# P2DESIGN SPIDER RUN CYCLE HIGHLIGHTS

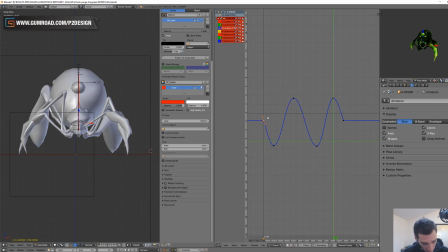Then you push on your legs so that you get higher, and then get in the middle, let's say, in the center of your center of gravity is aligned with the middle point of your 3D space,
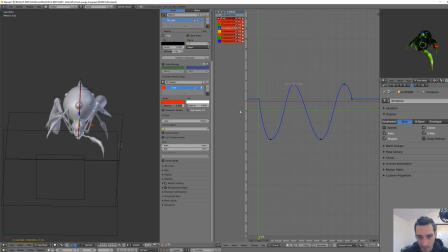and then you slightly move to the opposite leg. So I focus the movements of the main torso on the front legs, because if you have to think about the position depending on each leg on the spider, this is quite complicated, let's say.
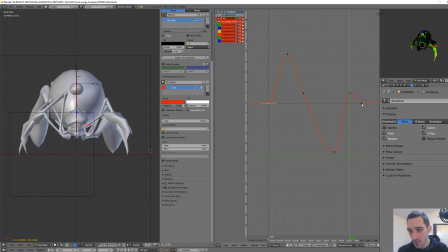And the thing is to get a nice right and left,
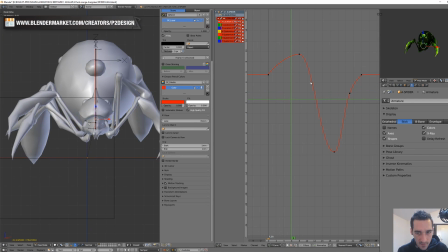up and down rhythm, something that is a bit dancey, let's say. And once I have this root body bone animated and polished, etc.,
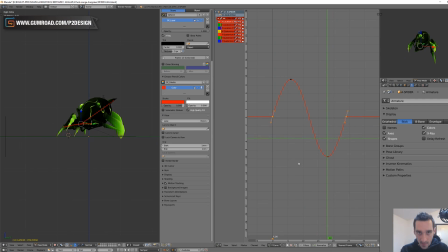I've moved on to the chest, head and abdomen movement.
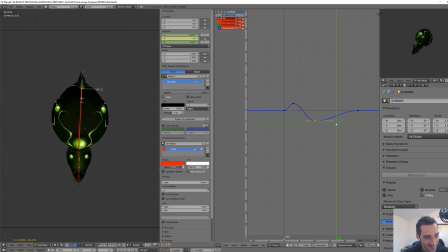So I've polished the root bone first, because as I've told you before, or maybe I haven't, I don't remember, I just wanted to make the chest and head movement as a follow-through animation.
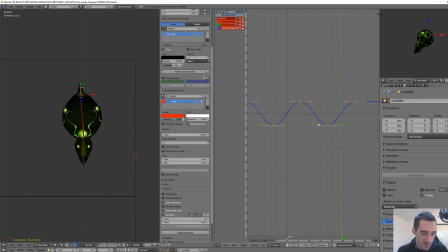Meaning that the legs are leading the animation, and then the body is just like under the influence of the movement of the legs.
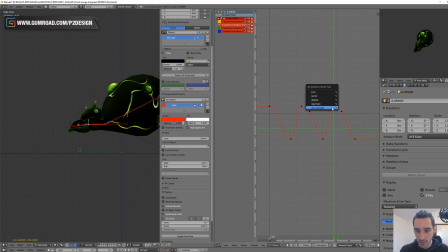So it was really like, yeah, some smooth movement, and I've just tried to keep it
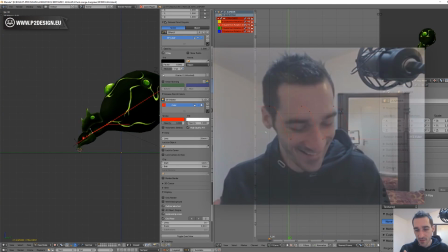as nice as simple, a bit exaggerated, so that I have this nice wavy movement.
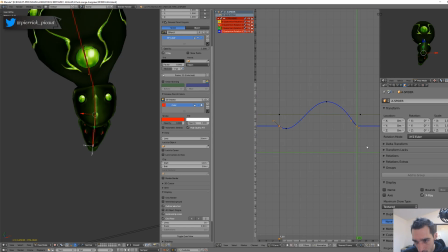In this way, the head will follow the chest, and the chest will follow the root bone,
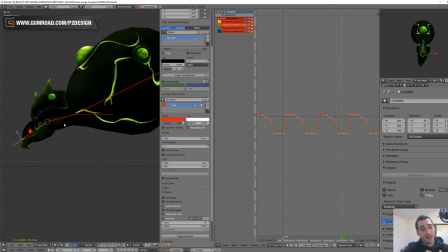and so does the abdomen, following the root bone of the global torso, and
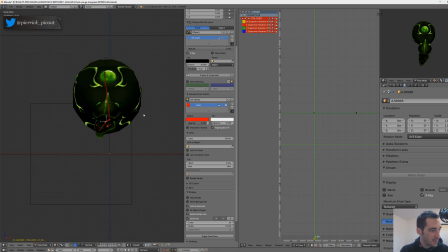The abdomen was also articulated with a secondary line of bones that allow me to
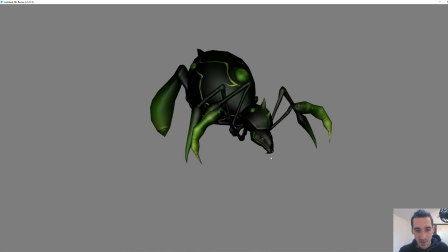curve the body so that I can create an
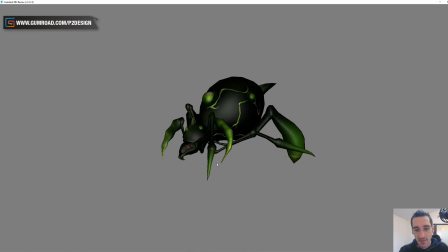animation of the abdomen that was balancing from left to right following this walking pattern.
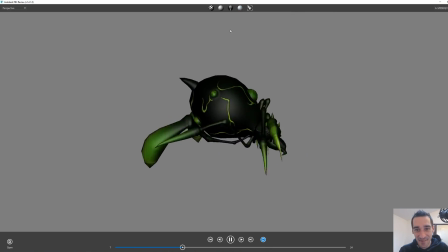And here was the result once exported and viewed as FBX. That's it for this first streaming summary, let's say, more than a highlight.
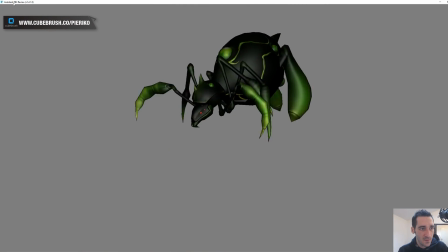If you want to have more information and more tips, I truly encourage you to watch the streaming.
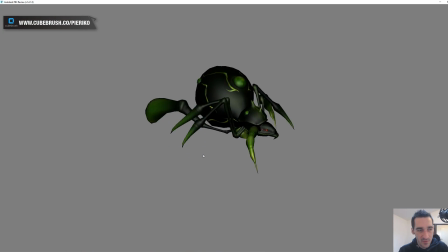As it was quite a simple animation, it's pretty easy to follow. Just forgive me about the 12 first minute where we were trying to set up a good sound quality,
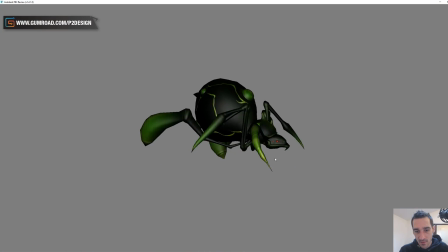and as it was my very first streaming, that wasn't as easy as expected.
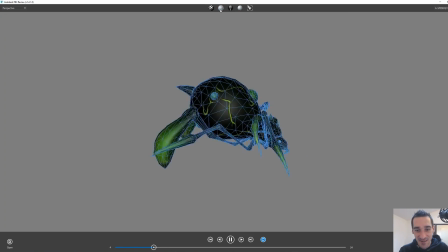As usual, if you like my content, just send me some love and subscribe,
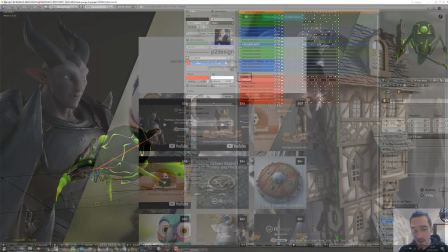and also go check out some freebies and full-length courses on my Gumroad page.
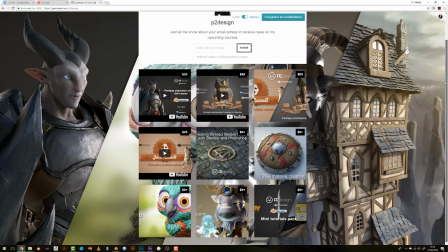And I'll see you very soon for another animation streaming, and I will also plan a game rigging streaming.
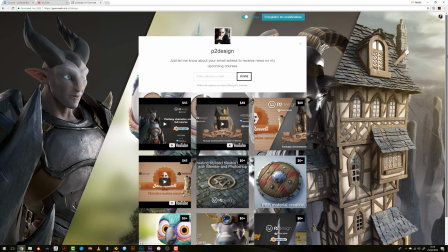See you, thanks.